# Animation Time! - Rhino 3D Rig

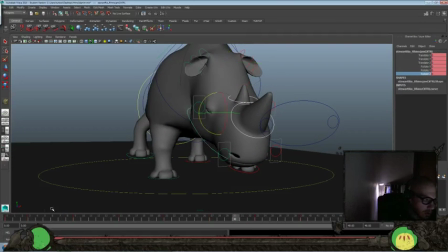[45:33]
Yeah, let's look at the jaw.
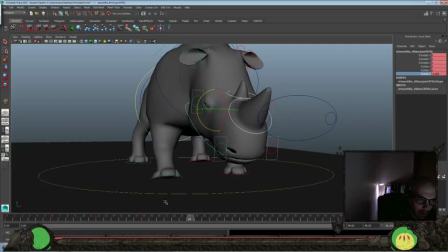[45:46]
Just do a little bit of bounce in there, and this is going to be over exaggerated and not at the right timing, but we'll just do a rough pass here.
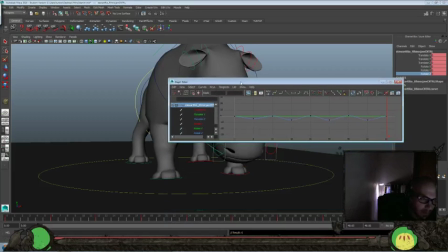[45:57]
Back again. Okay, I'm going to delay that about 2 frames.
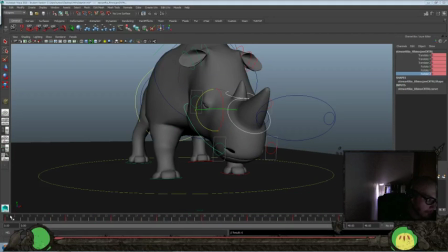And then we're going to flip it too. So it's going the other way.
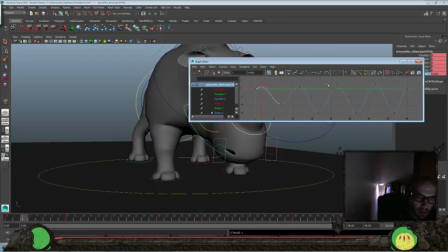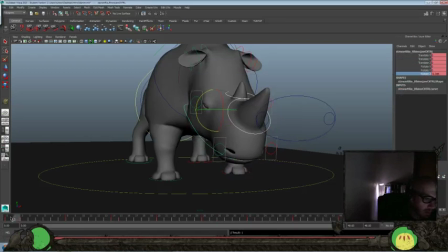[46:32]
again, I still want to keep it mostly closed, but just so we get a little bit of...
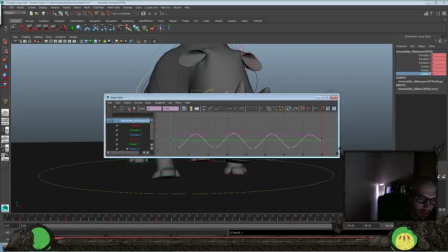[46:40]
Okay, still probably too much, so I'll go ahead and just minimize it even more.
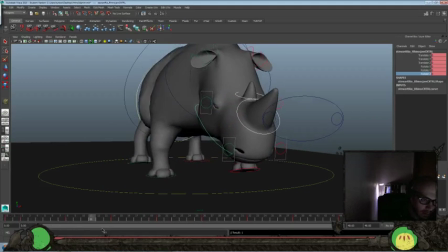[46:47]
Let's see. Just so the face feels a little more fleshy. Alright, and let's look at the horns themselves. Let's do a little bit of side-to-side sway here.
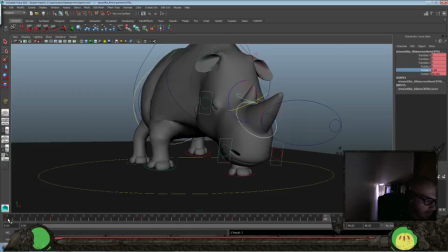[47:09]
And then back again. And then let's delay it by about 2 frames.
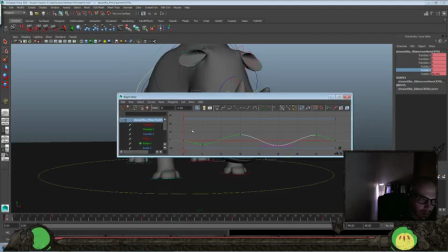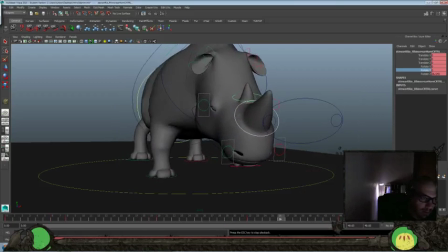[47:23]
Let's see. Just so we get a little bit of waggle in there.
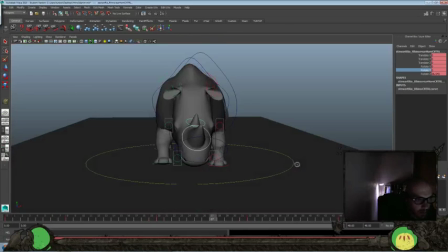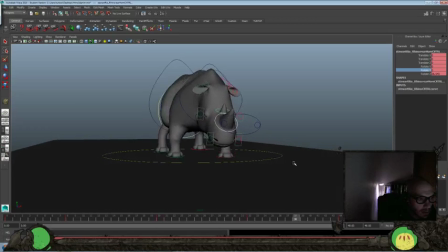And then maybe we'll get a, what do we got for these nostrils here?
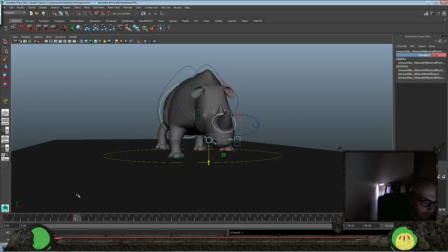[48:00]
Do some flare. And these are a little sensitive, so I am just going to go in and kind of duplicate, and then I'll add some variety in the graph editor here.
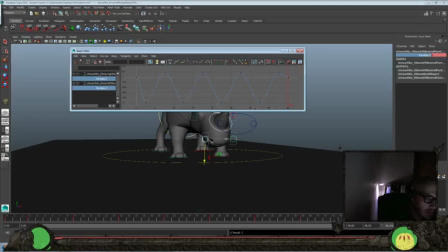[48:19]
Okay, we're going to definitely minimize that even more, and then we'll add a little bit of variety just so they don't all feel the same here. Still keep a pretty close feel to them, but just so it's not exactly duplicated.
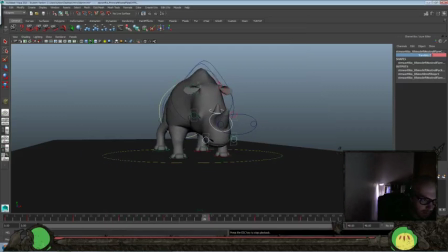[48:37]
Excuse me, I got the hiccups again. Okay, like I said, just a little bit. Maybe we could even amp that up a little bit more on both sides. There we go, and you can kind of feel it. And let's look at the eyes here.
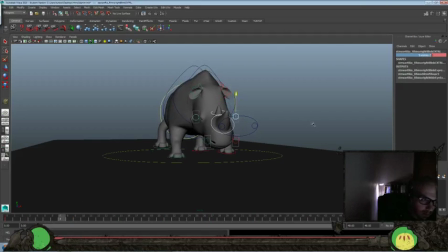[48:55]
I think this is going to be a close. No? Yeah. That way we can do a blink. Keep it closed. So we'll key that again. And then zoom it out again.
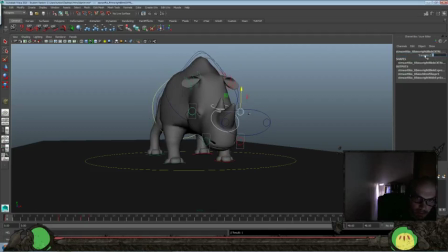[49:14]
And then what we want to do is...
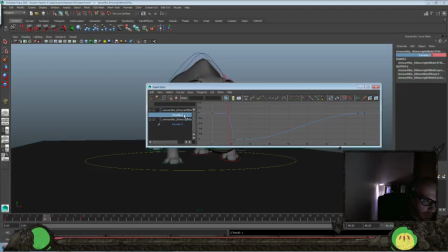[49:36]
here, have that be my overshoot, so that means I can pull that one down a little bit, and then here, have that be my overshoot there,
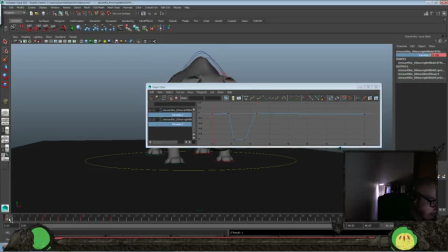[49:52]
pull that one down a bit, and take what I have there, give it a couple more frames, so I can kind of have a moving hold there, then we'll overshoot for more open before we close.
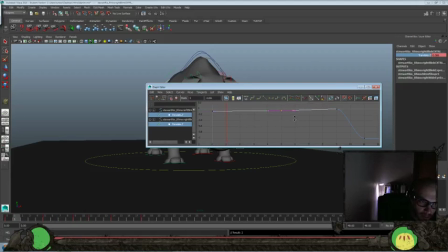And we'll keep what we have here and bring that there. Okay, so let's see that.
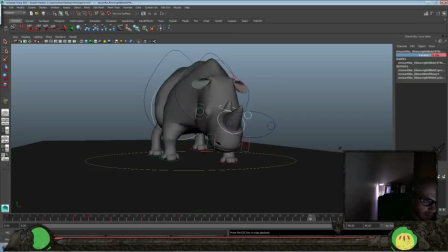[50:23]
See if we get a nice little blink there. There we go. I think we could even grab the tips of these ears and delay one more frame. Just to loosen them up even more. Get some floppy ears going.
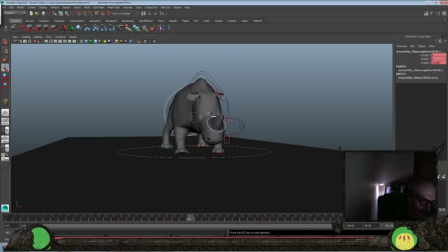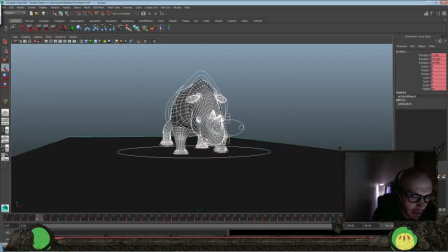[50:49]
Okay, now getting back to what I was talking about where we started and ended with such similar frames,
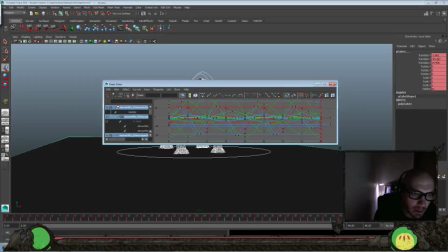[50:56]
we're going to grab everything, look at our graph editor, hit F on the graph editor,
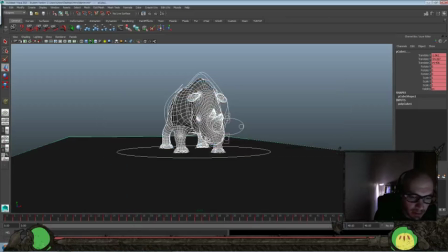[51:00]
focus, and we're just going to give us one frame off. Still keep it at 48 frames, but that way we have that one frame difference that's going to be going throughout the body so that we don't feel like we're holding for two keys there.
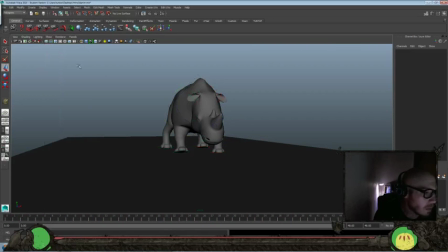[51:14]
And let's go ahead and turn our nerve curves off. Let's go ahead and play this guy. Yeah, it feels a bit lumbering, a bit like he's got that flabby belly. I think I am going to pull the back feet in a little bit more.
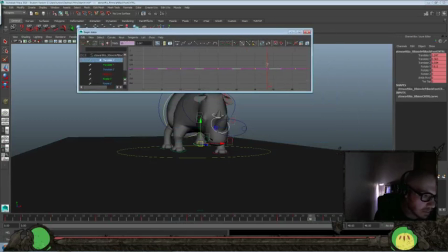[51:35]
just because I still feel like there's some kind of funky stuff going on
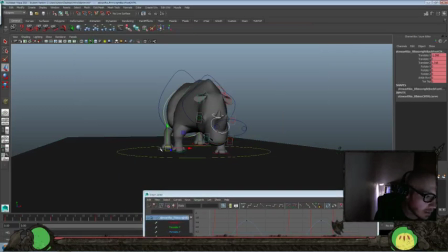[51:41]
with how the back thigh kind of approaches the belly.
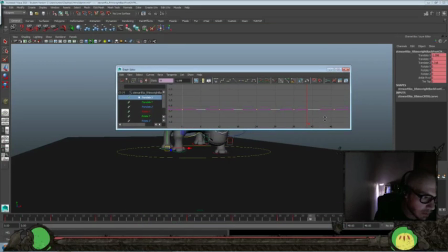[51:46]
Get some deformation there. So I'm going to see if that maybe helps us out a little bit more.
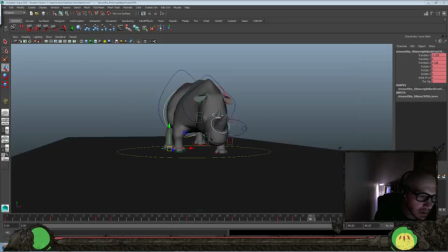[51:51]
Let's see.
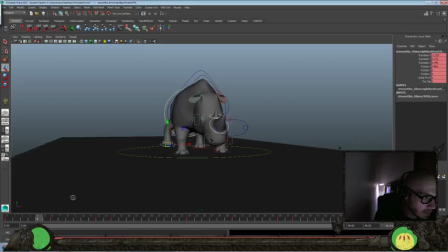[52:06]
It's just like right there, you get that little bit. So maybe we'll just tilt the camera angle a little bit more. Let's see how it plays here.
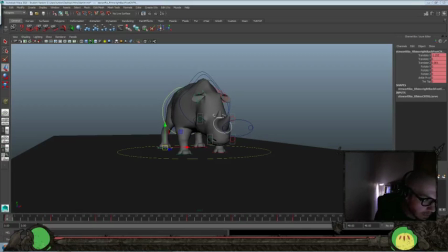[52:23]
I wonder if we push it out more. Let's see how it feels there. I wish there was just kind of like a knee controller here, that so we could pull those knees out a little bit more.
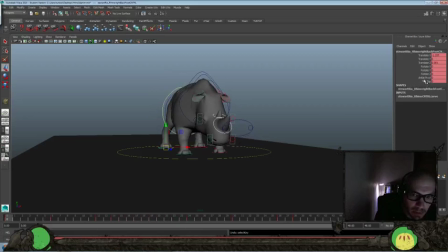[52:40]
Because I don't think there's going to be, even if we do the ankle, no, I'll zero that out. Even if we do rotate Y, it doesn't really push that knee out, unfortunately. Well, we can try it. Let's see. Let's see if it does any. It cleans that up a little bit more.
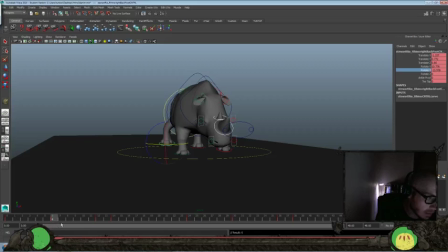[53:03]
No, it still goes in there. Have to really break it, something like that, in order to get it out, but I'm not going to do that. Okay, so I think instead maybe we'll just do a little bit more pushed over camera angle,
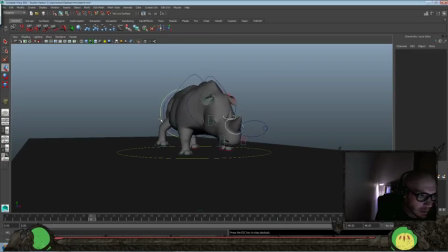[53:20]
so at least we don't completely lose that foot on those frames.
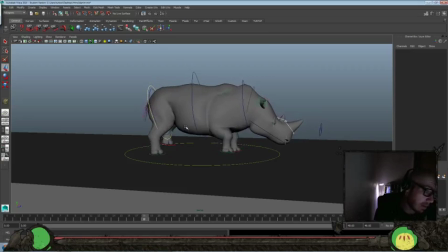[53:28]
I feel like this is looks better for the back end here,
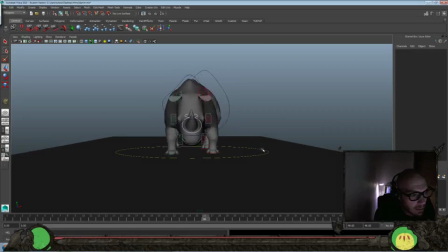[53:34]
but the main point of this was to get that kind of flabby back and forth, which maybe we'll just do a head-on feel, or a slight angle.